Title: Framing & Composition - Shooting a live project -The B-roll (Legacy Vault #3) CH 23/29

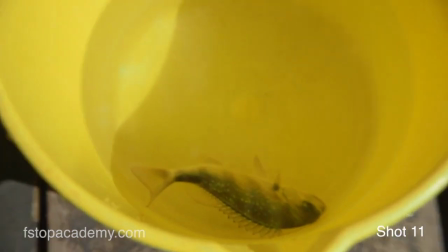4:15 Get tighter in on that.
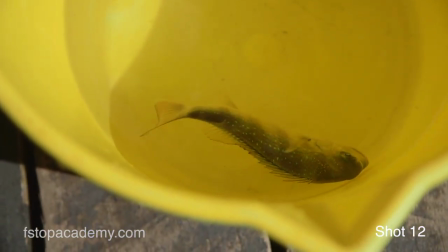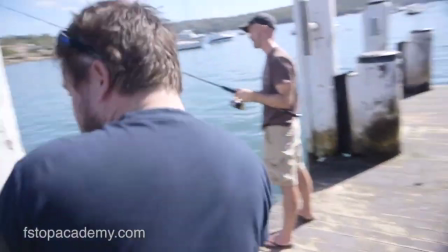4:25 And while I'm here, come round, take advantage of any solid items you can use to stabilize the camera.
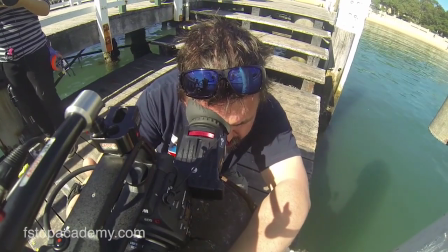4:33 I'm going to do a different angle on him there.
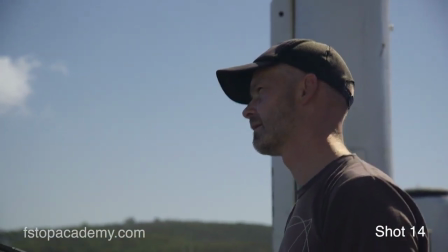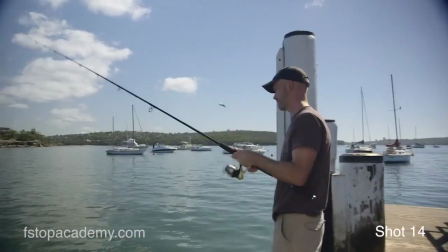4:44 And then you can come out wide and get a nice mid shot.
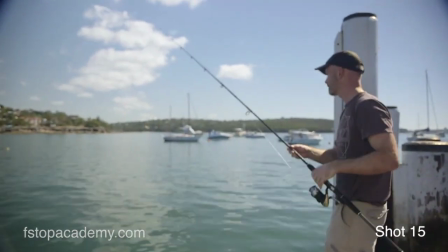4:52 And
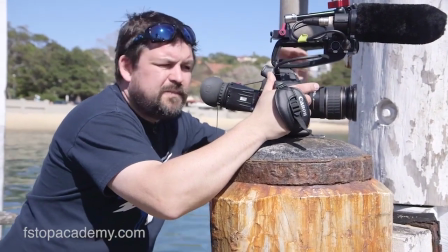4:57 and then he'll repeat the action of putting the bait on the hook, so you can shoot this from a different angle.
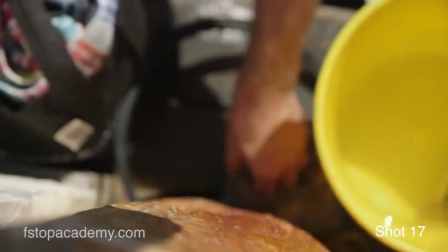5:06 And being handheld, you can follow the action.
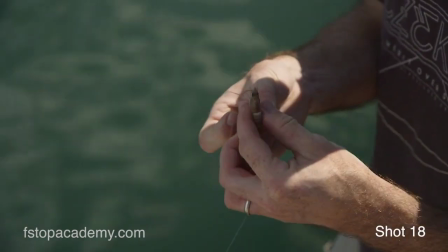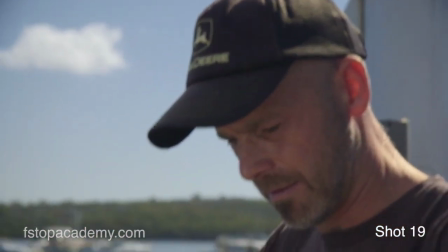5:21 And down for a shot of his eyes. So it's like watching what he's doing.
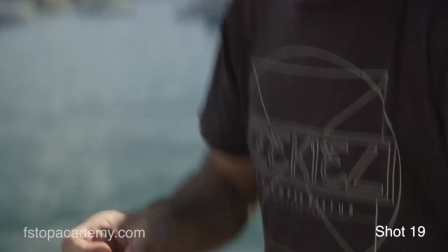5:28 Counting 3, 4, 5 seconds. And then come back to this position on a wide.
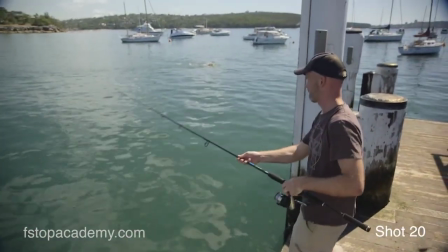5:34 And even move in while he casts his rod.
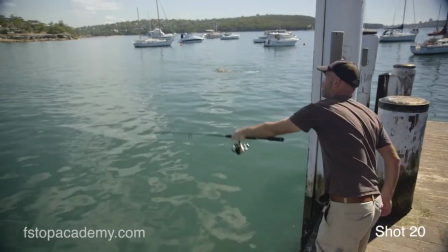5:42 Now, I wouldn't recommend trying to follow the rod at this stage until you're comfortable you've got enough footage of everything else that's going on.
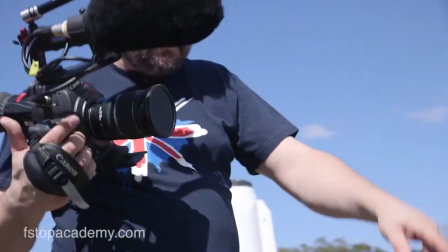5:48 I feel like I'm getting quite a lot of footage here. I'll pick up some more cutaways. We've got a box of hooks here.
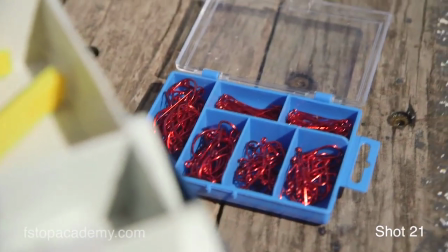5:57 And these are all the detail shots. And I can use some creative composition.
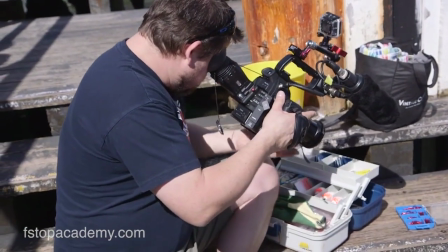6:02 So I'm allowing this white of the box here to cut through frame.
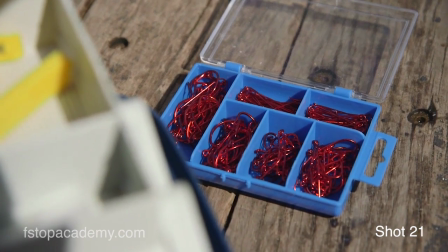6:10 Shooting at f4. So not super wide open. IS is on the lens, so we're getting nice stable shots.
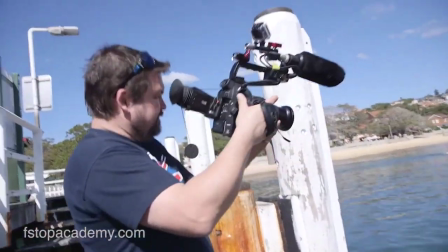6:21 Just see some people swimming in the back of shot.
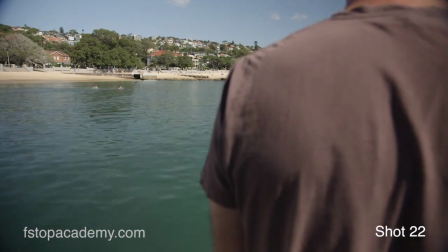6:25 They're doing over the shoulder, which locates where Mike is.
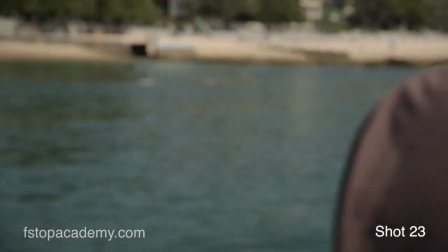6:32 And we can crash in for a tighter shot of the swimmers.
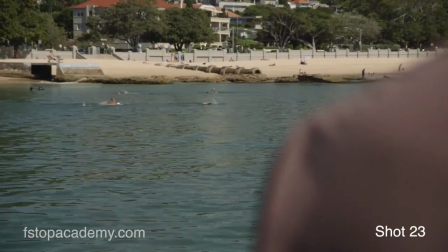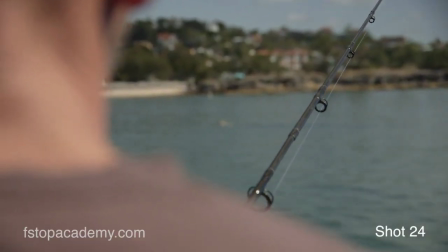6:44 And while we're here, again, using more creative composition, breaking the frame,
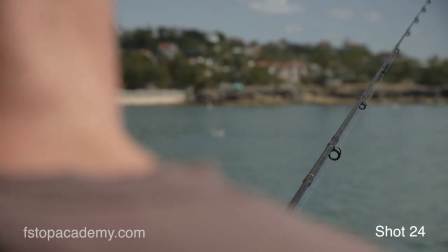6:53 creating some layers, stacking as we've discussed.
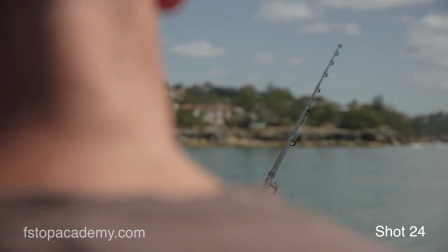6:59 And you can move the camera a little and pull focus,
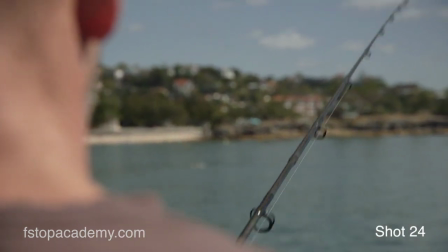7:04 just pulling focus from the near part of the rod up to the end.
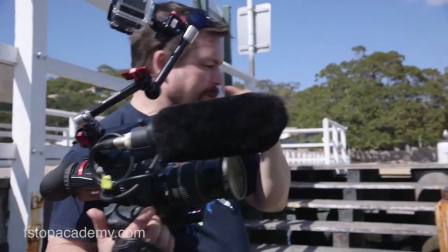7:10 And by moving ever so slightly, you add a bit of dynamism to the shot. So now let's start thinking about any other creative shots.
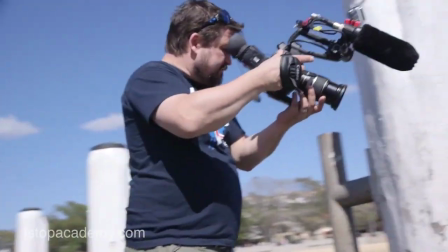7:18 Here we go. See, there's a fish on the hook.
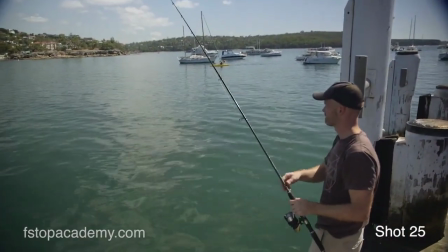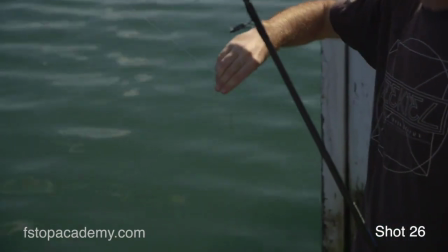7:24 And this 17-55 is great for this because you've just got this ability to go wide and tight, and just tight enough
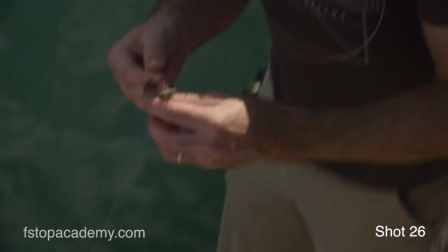7:34 that you're able to hold focus and keep the action in the frame.
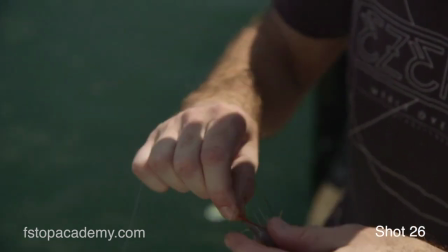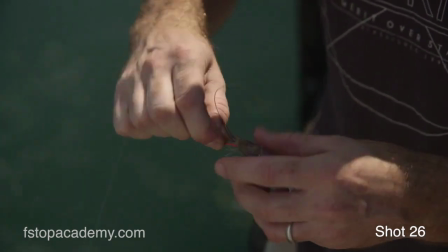7:50 And never feel you have to rush anything. You know, there's plenty of time.
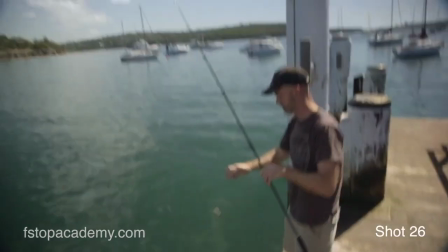7:56 And then let that move out of frame, and then come back onto the wide. Maybe frame in here.
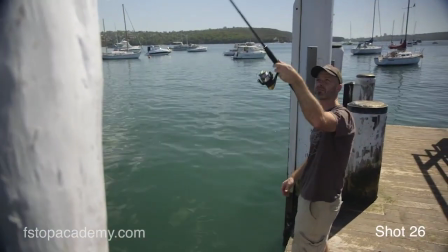8:01 He was keeping an eye on not falling into the harbour, and kind of a tight shot as he casts.
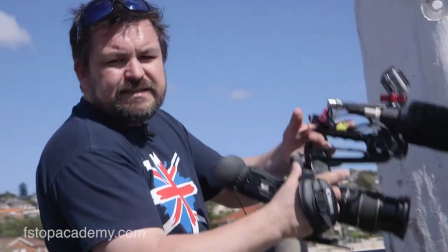8:10 And that gives us some variety from the wide shot.
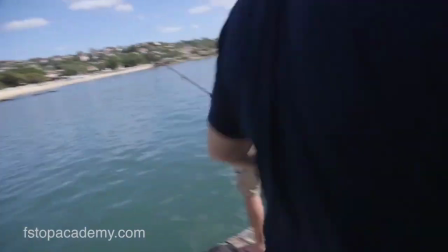8:13 So now I'm going to wander down here and just do some more creative establishing shots.
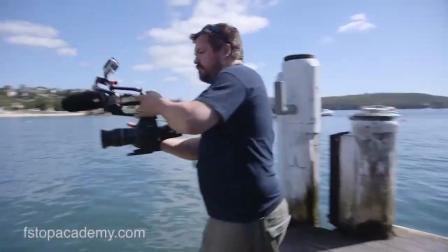8:19 Maybe shoot through here.